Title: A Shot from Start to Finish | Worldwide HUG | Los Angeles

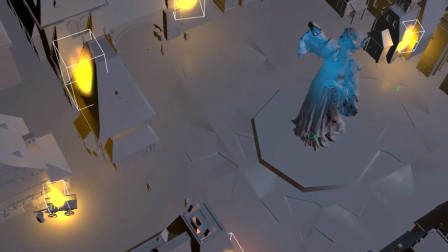271s
We never finished this project. We just kind of, it was an idea, a previous idea that we had in here because we're aiming the camera almost straight down. And this is a very good technique to have. It really saves you a lot of work because you can isolate what you want to work on.
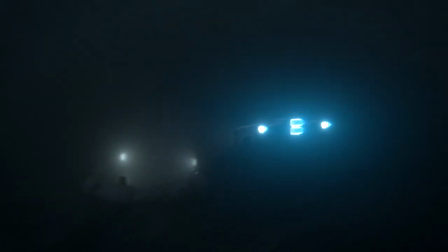284s
You can focus on what you want to work on. And I highly recommend this. For the final shot, we're going to quickly look at the ocean scene where yes, it is kind of a grand sweeping angle.
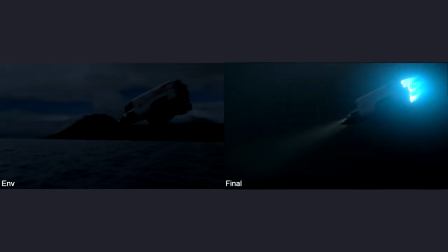293s
And you would be like, oh, but you're going to have to render so much ocean. But we quickly were like, well, this is going to be a nighttime scene.
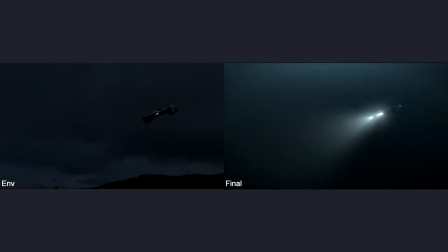299s
We're going to have rain. so we're going to get away with it. And as you can see here, you can really see the spectrum rendering was quite boring.
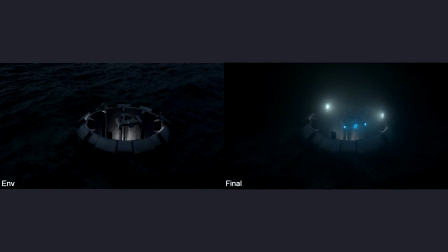307s
We didn't really break up anything because we knew we didn't have to. The fog would save us.
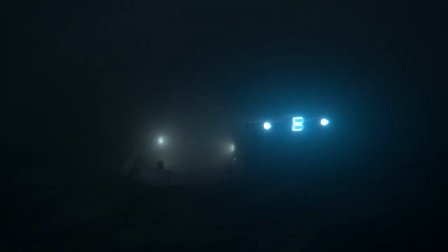312s
So that's kind of a way to look at layout and camera. I'd just like to quickly cover previs for a second. Previs or previsalization, it's a whole industry in its own way. And while for your own shots, you don't really need to do it, and I don't find myself always doing it,
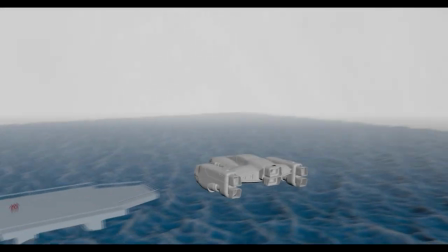326s
I have found that recently when I want to present my work first to kind of explain like this is what I want to do.
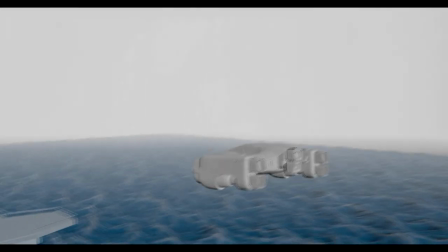332s
Maybe it's something you can do with your professor if you're at school. Be like, hey, this is the project I want to do. I think it really helps to show a previs.
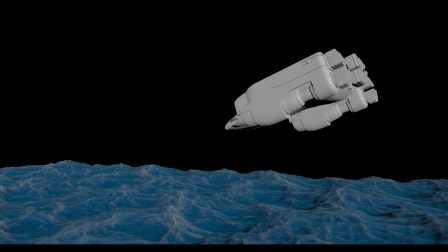338s
It's also a great way to lock down your final frame range because I found before I would add a few frames, subtract a few frames, but a previs really sets in like these are my frames. This is what I work with and that's personally my thoughts on it.
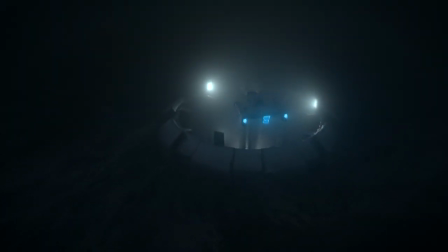352s
But it's very optional and you don't really need it per se. All right, on to the next step.
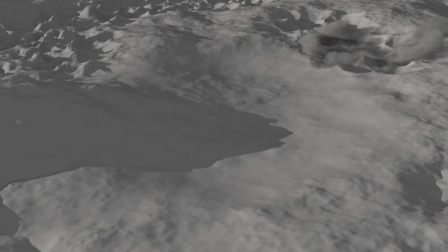357s
So at this point, you know what you're doing, but you might not know how to get there. And this is the R&D and tutorial step.
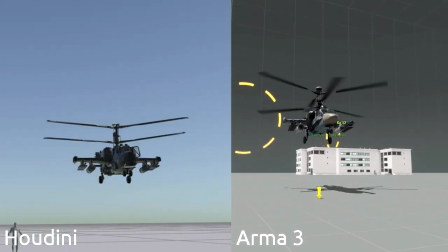364s
So at this point, you would be maybe watching tutorials, you might be doing your own R&Ds.
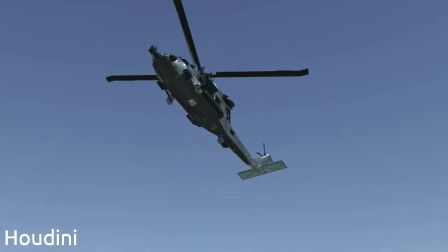369s
And also this could be something you've done months ago, and now you're just applying to your own personal project.
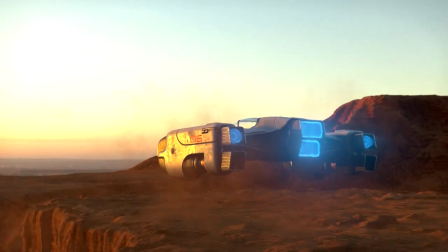373s
Now there's a really nice talk from Matt Estella from SIGGRAPH 2019 Los Angeles, I believe, the Houdini Hive.
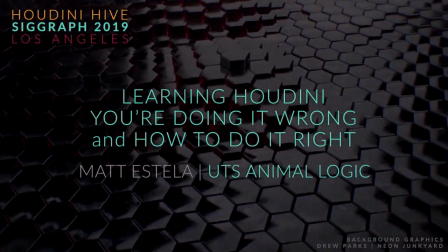381s
Learning Houdini, you're doing it wrong, and how to do it right. And I highly recommend you check it out.
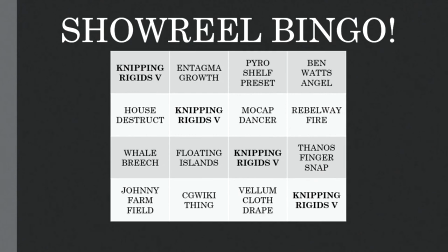386s
It's a good presentation where he talks about the pitfalls of avoiding copy pasting a tutorial and letting you know that all the CG guys they know
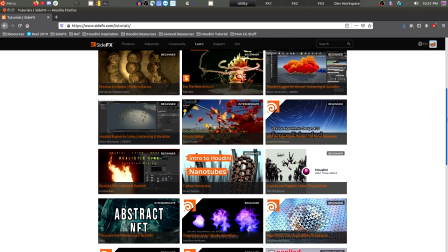394s
when it happens and you really want to apply what you learned and this is where it's really good idea to create your own personal shot rather than
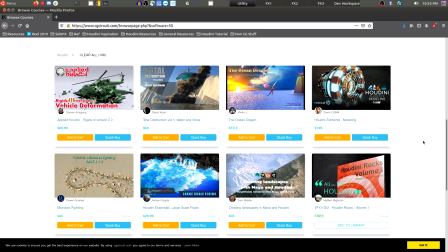402s
looking at tutorial and trying to do something similar I would recommend almost taking a tutorial the basic idea of it and applying it to a very different
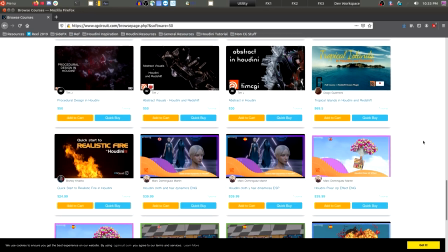409s
shot with very different parameters and I think you'll find that you'll learn a lot yourself and you'd also create an awesome shot for your reel. All right, moving on to assets. So you've had your idea, you've done some tutorials, some R&D to get there, and now you're in your scene.
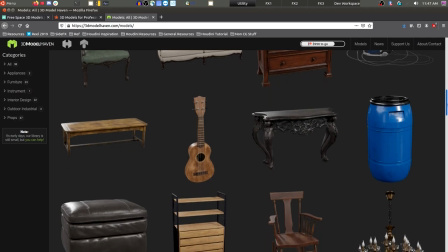424s
Let's play around. Let's grab some models. Now, unless you're going for modeling slash environments reel, you really don't need to make your own models.
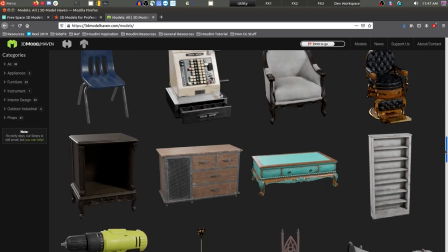430s
I would say go to places like TurboSquid, CGTrader, Sketchfab, or the Haven sites, and there's many more out there as well.
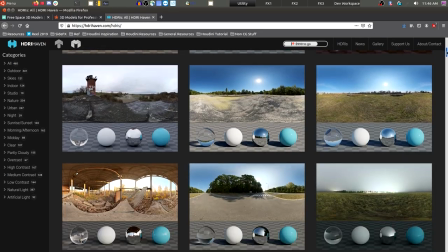436s
Grab some models that fit your idea, fit your scene. Try to keep a good theme among them.
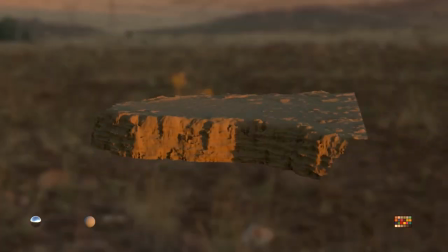441s
If you do need to create something, like for example, we need to create the environments here you know stick with height fields they're really easy to use to
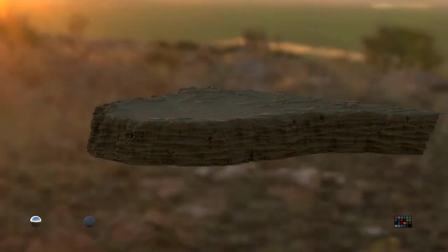448s
give you great results to give you some awesome masks to play with and yeah just keep it simple don't really worry too much about it
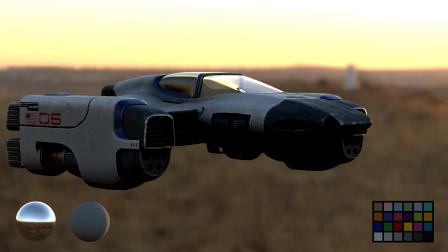455s
especially when you're working as an FX lighting etc unless once again you're a modeler or you're an environment you really don't need to show off these skills all right moving on to execution so you've set your
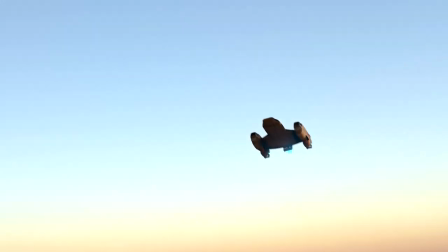468s
goals you've done your R&D you have a really good camera angle that's helping you out
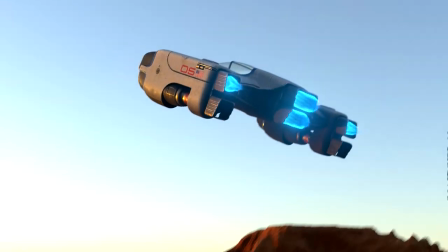473s
really helping you isolate what you're going to be working on and now you have some assets in your scene probably at this point
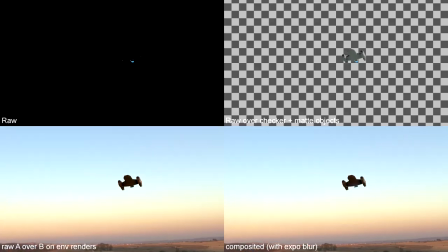477s
animated them you've set up everything you need to go and now you're going to be working in this case we're going to just focus on effects
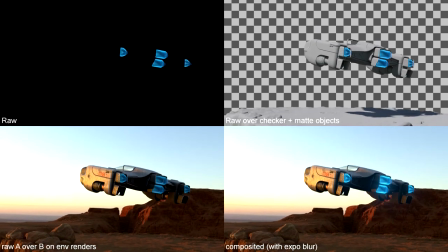483s
but you know depending what you're doing there's all kinds of things you should be looking out for but one thing i just want to say is you want to keep
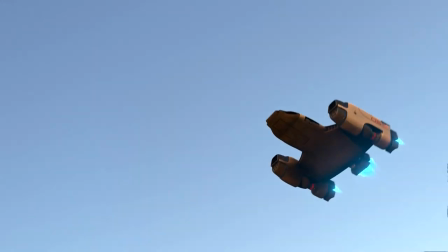489s
it simple i don't mean that and you want to make your effects look simple i just mean your setup and i know i
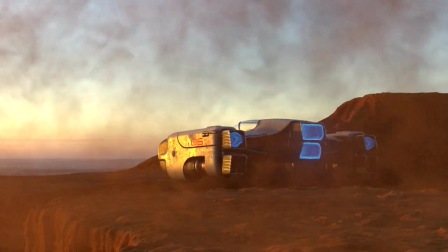495s
made this mistake a lot when I was in school is I would try to, you know, Houdini is a procedurality beast, right?
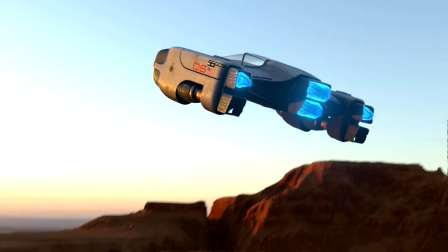501s
So you like, oh, I want to make a setup that works in so many different shots. But in reality, you're not on a big project with you're trying to make a build that runs on 600 shots.
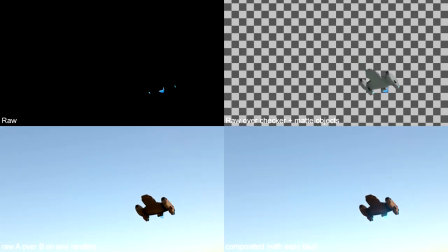510s
You're just trying to get this one project done for your reel.